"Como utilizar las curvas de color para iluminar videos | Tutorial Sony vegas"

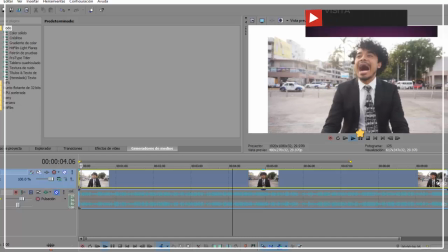242s
Como ven, la cámara, porque también la cámara ayuda bastante o te puede incluso hasta dañar el video
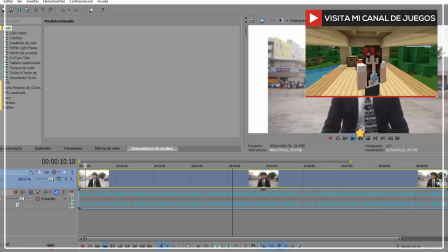250s
Dependiendo del enfoque que tú le vayas a dar o que la cámara con la que grabes tenga Va
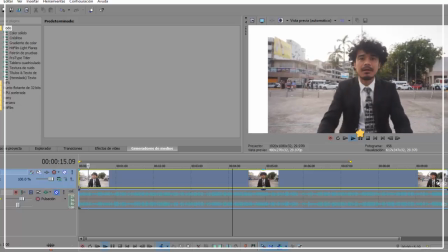254s
a depender muchísimo la calidad de iluminación Ya que o el fondo te lo puede dejar muy claro o tu personaje te lo puede dejar muy claro Cuando tienes una luz detrás de ti, como es en este caso, que la parte del cielo se ve ya estaba oscureciendo pero se ve un poco claro de cierta manera o que brilla o refleja la luz del sol,
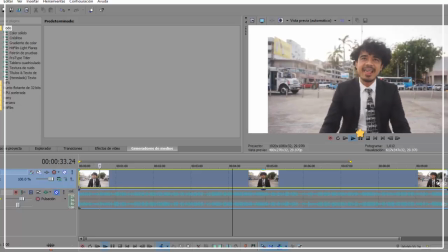273s
hace que se genere un contraste. Así que a tu personaje lo puede poner o muy oscuro y el fondo se va a ver demasiado quemado.
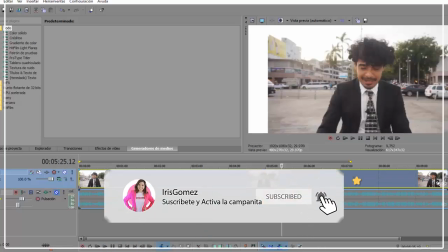283s
Este video, por ejemplo, lo grabamos en aire libre, pero como ven se va oscureciendo obviamente un poquito el fondo,
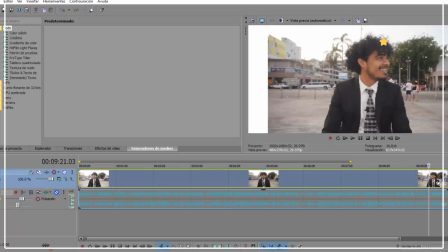291s
principalmente porque el fondo estaba cambiando el horario así que el sol se va ocultando rápido la piel de nuestro personaje no se oscurece tanto porque a él lo estábamos iluminando con un ring light
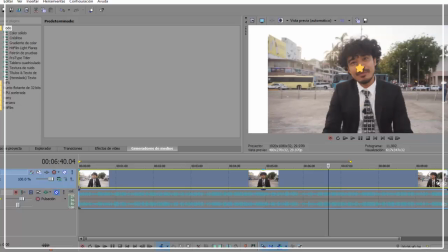306s
lo cual nos permite que nuestro personaje aunque el fondo cambie el color de él no se modifica esto es una gran ventaja es una de las luces que a mí me gusta mucho trabajar pero igual depende de ustedes y de su gusto entonces vamos a comenzar a trabajar con esto Pueden trabajar con
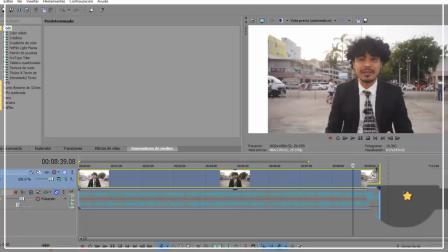322s
cada archivo o pueden trabajar directamente con la línea, es decir, que todos los videos que ustedes metan aquí tengan exactamente la misma tonalidad. En este caso voy a hacer eso, voy a ponerle a la línea el mismo tono o el mismo color para que todos los
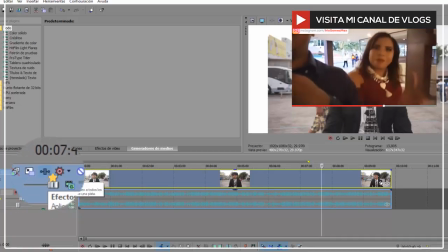338s
archivos que anexemos no cambien y sean exactamente igual en tonos.
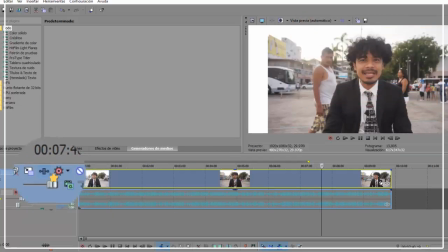343s
Entonces lo que vamos a hacer es irnos aquí a la línea donde dice efectos de pista,
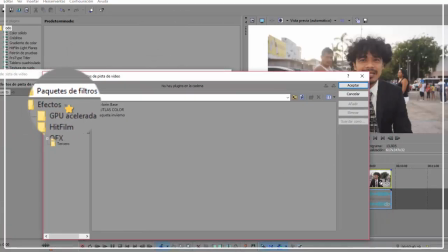349s
le van a dar clic y en la parte de efectos de pista, por ejemplo aquí tengo paquetes de filtro,
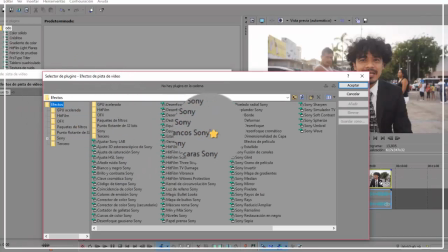354s
estos son filtros que yo normalmente utilizo, en algún video en adelante les voy a explicar cómo manejarlos. Aquí nos vamos a ir a efectos, en efectos vamos a buscar la herramienta que se llama curvas de color de Sony,
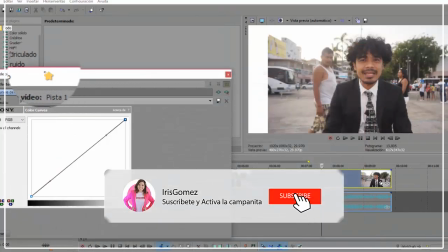369s
le vamos a dar en añadir y le vamos a dar en aceptar. Entonces automáticamente nos aparece en efecto de videos curvas de color,
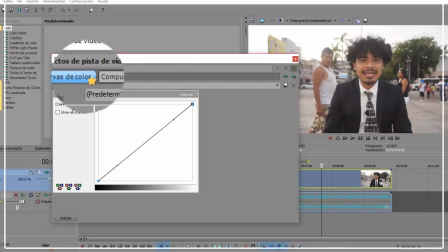377s
como les he dicho hay muchas formas de mejorar la iluminación o la imagen de nuestros videos, yo recomiendo bastante esta porque es la más sencilla y más simple, ya les había comentado en otro video vamos a profundizar más en darle enfoque,
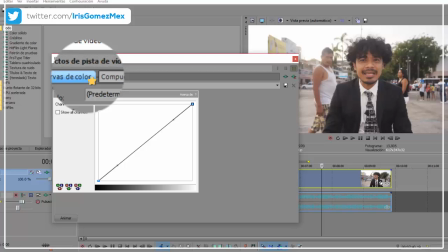393s
en darle tonalidades y en darle otro tipo de efectos para que luzca todavía un poco más.
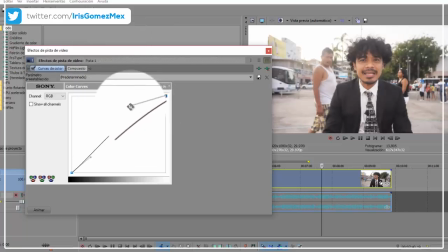399s
Bueno, en las curvas de color se maneja de la siguiente forma Nos aparece esta herramienta en la parte de arriba Esta herramienta nos permite darle iluminación
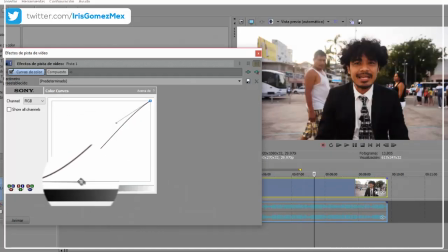408s
al video Mientras que la herramienta de abajo nos permite oscurecer Así que lo que vamos a hacer es darle un equilibrio perfecto
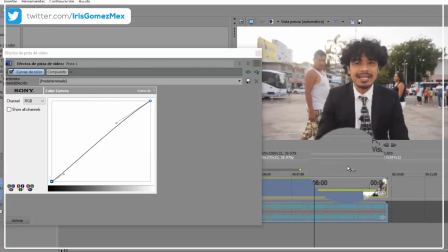417s
Dependiendo mucho el video que nosotros hayamos grabado Como les dije, este video lo grabamos en la tarde-noche Así que teníamos el sol en la parte de atrás Vamos a tratar
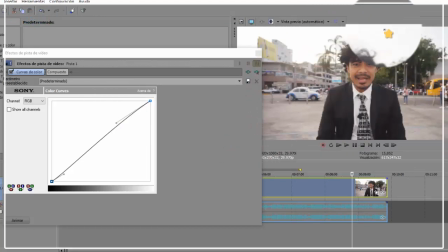428s
de iluminar un poco a nuestro personaje pero sin perder la esencia del fondo porque al final de cuenta es lo que queremos rescatar. Así que podemos darle clic a esta herramienta y podemos aplicar varias cosas, podemos ir hacia arriba para que se ilumine un poco más,
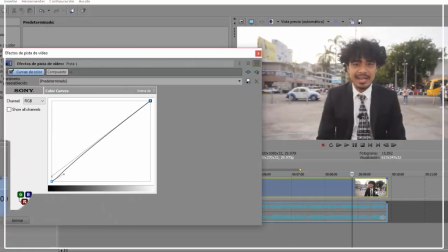443s
podemos ir hacia abajo para que se oscurezca aún más y podemos hacer esto hacia enfrente o hacia atrás con mejor opacidad.
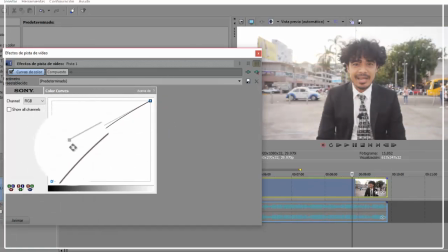451s
Va a depender mucho de los gustos, yo normalmente hago que mis archivos queden un poco hacia arriba como a esta altura y tomo la herramienta de abajo
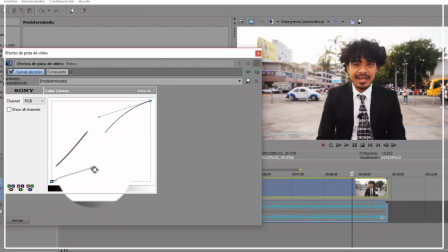461s
para darle un poquito más de nitidez y por ejemplo aquí las facciones cuando ponemos esta sombra en las curvas de color permite que se vean más
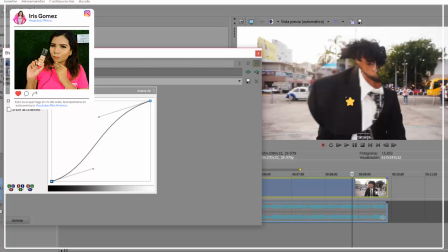472s
marcadas y esto ayuda no solamente a que le dé nitidez al video sino que se vea en calidad muchísimo mejor.
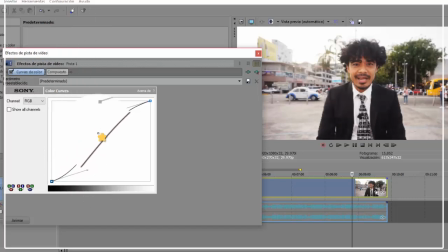479s
Entonces lo que vamos a hacer con esto es aumentar aquí para que se vea un poquito más negro el saco y voy a aumentar un poquito la iluminación un poco más nada más de esta forma para que resalte su rostro.